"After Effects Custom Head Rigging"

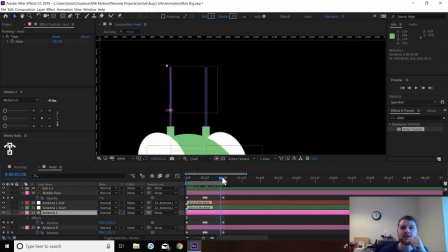So wherever that layer moves, the nulls move with it, which means when we apply the bend is always attached and moves with it, which is great.
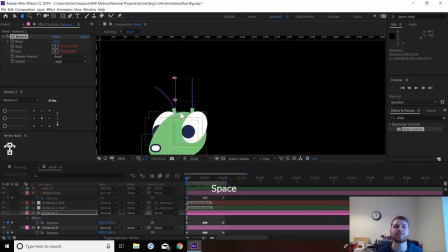CC Bendit doesn't usually do that, and that's why I made Bendy Nulls. A bit of self-promotion there. I'm actually going to move these antennas above these behind eye layers.
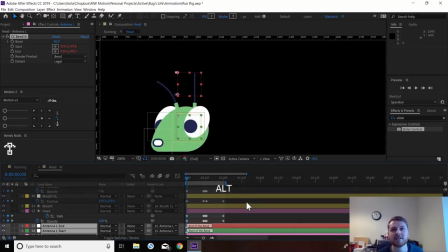I think it would look nicer if they slightly cut, like so. So I'm just going to move this one up as well.
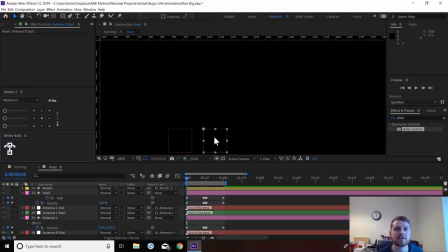Right, again, solo this layer, Bendy Nulls. Let's just position this like so.
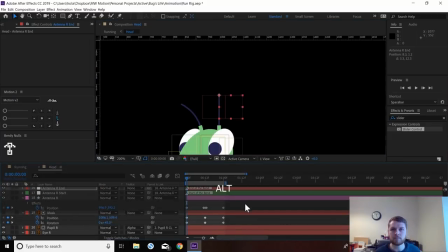Right, so what we're going to do now is we're just going to have a bit of flex to these, so they're not pointing straight up in the left and right positions.
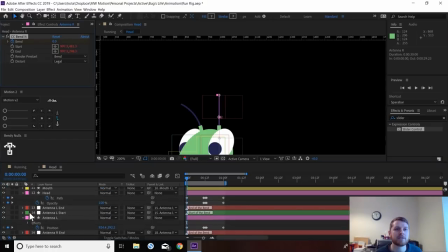So we're going to start keyframing these Bendit effects. So I quite like the idea of them flopping sort of like this. So I'm going to go from -40 on both of these,
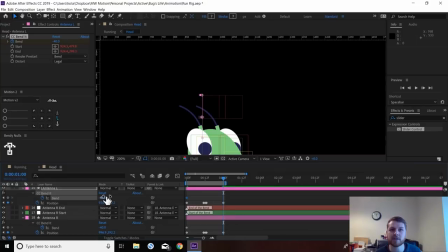in the left position, and we just go to positive 40 on the right position.
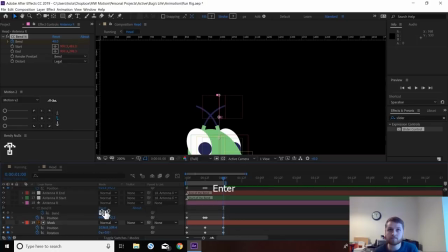In the middle pose, I'm going to want the right one to be about, let's just go in the middle, 20, and the left one to be
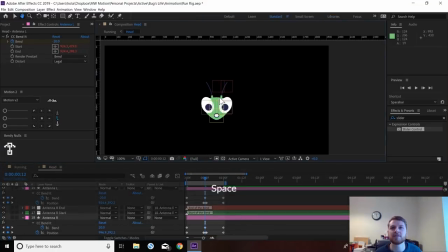minus 20. So we got this kind of middle pose, and then we get these pose.
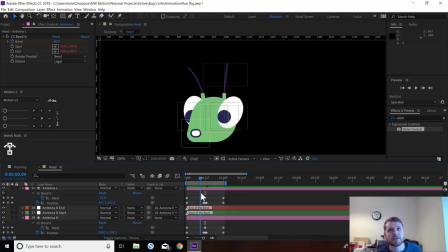Now what I kind of don't like about this is, can you see, like, it's kind of an arc like this. It seems to swing really high, which frankly doesn't sit right. So we're just going to slightly
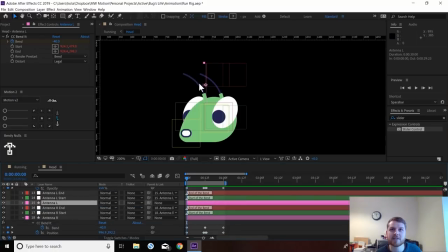adjust the length of this part of the shape during the rotation.
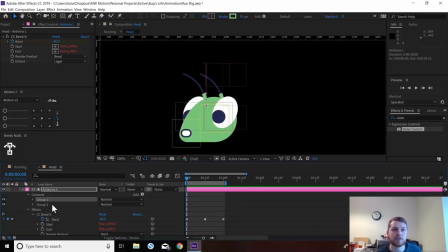So we're going to come to, it'll be group 2, I believe. Yeah, so it's behind group 1, which is the green stick. We're going to add a trim paths, so it'll be the end we need to shorten.
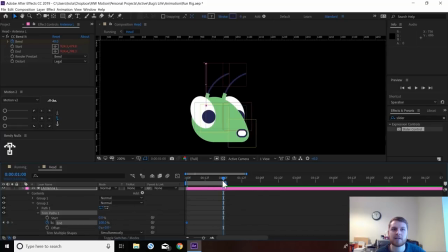So we're just going to keyframe the end like so, but then
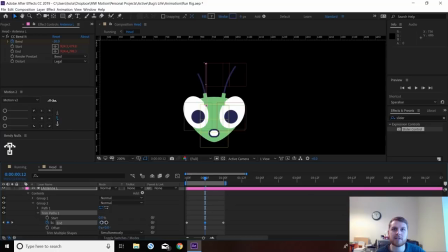here in the middle I'm just going to shorten it slightly, so maybe just down to 85. Let's see how that feels. No, it doesn't feel like
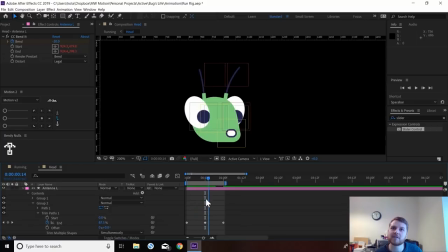it feels like it's turning now, as opposed, if you look at the left one, it's kind of got this big wild swing, whereas that just feels like it's more naturally turning, which is what I want.
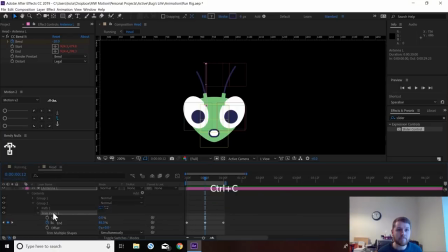So I'm going to copy that trim paths
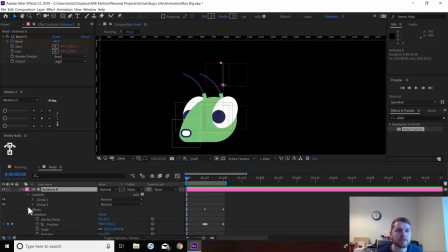onto the same part inside here.
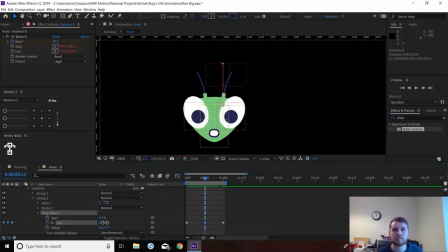That just feels a bit nicer in my opinion.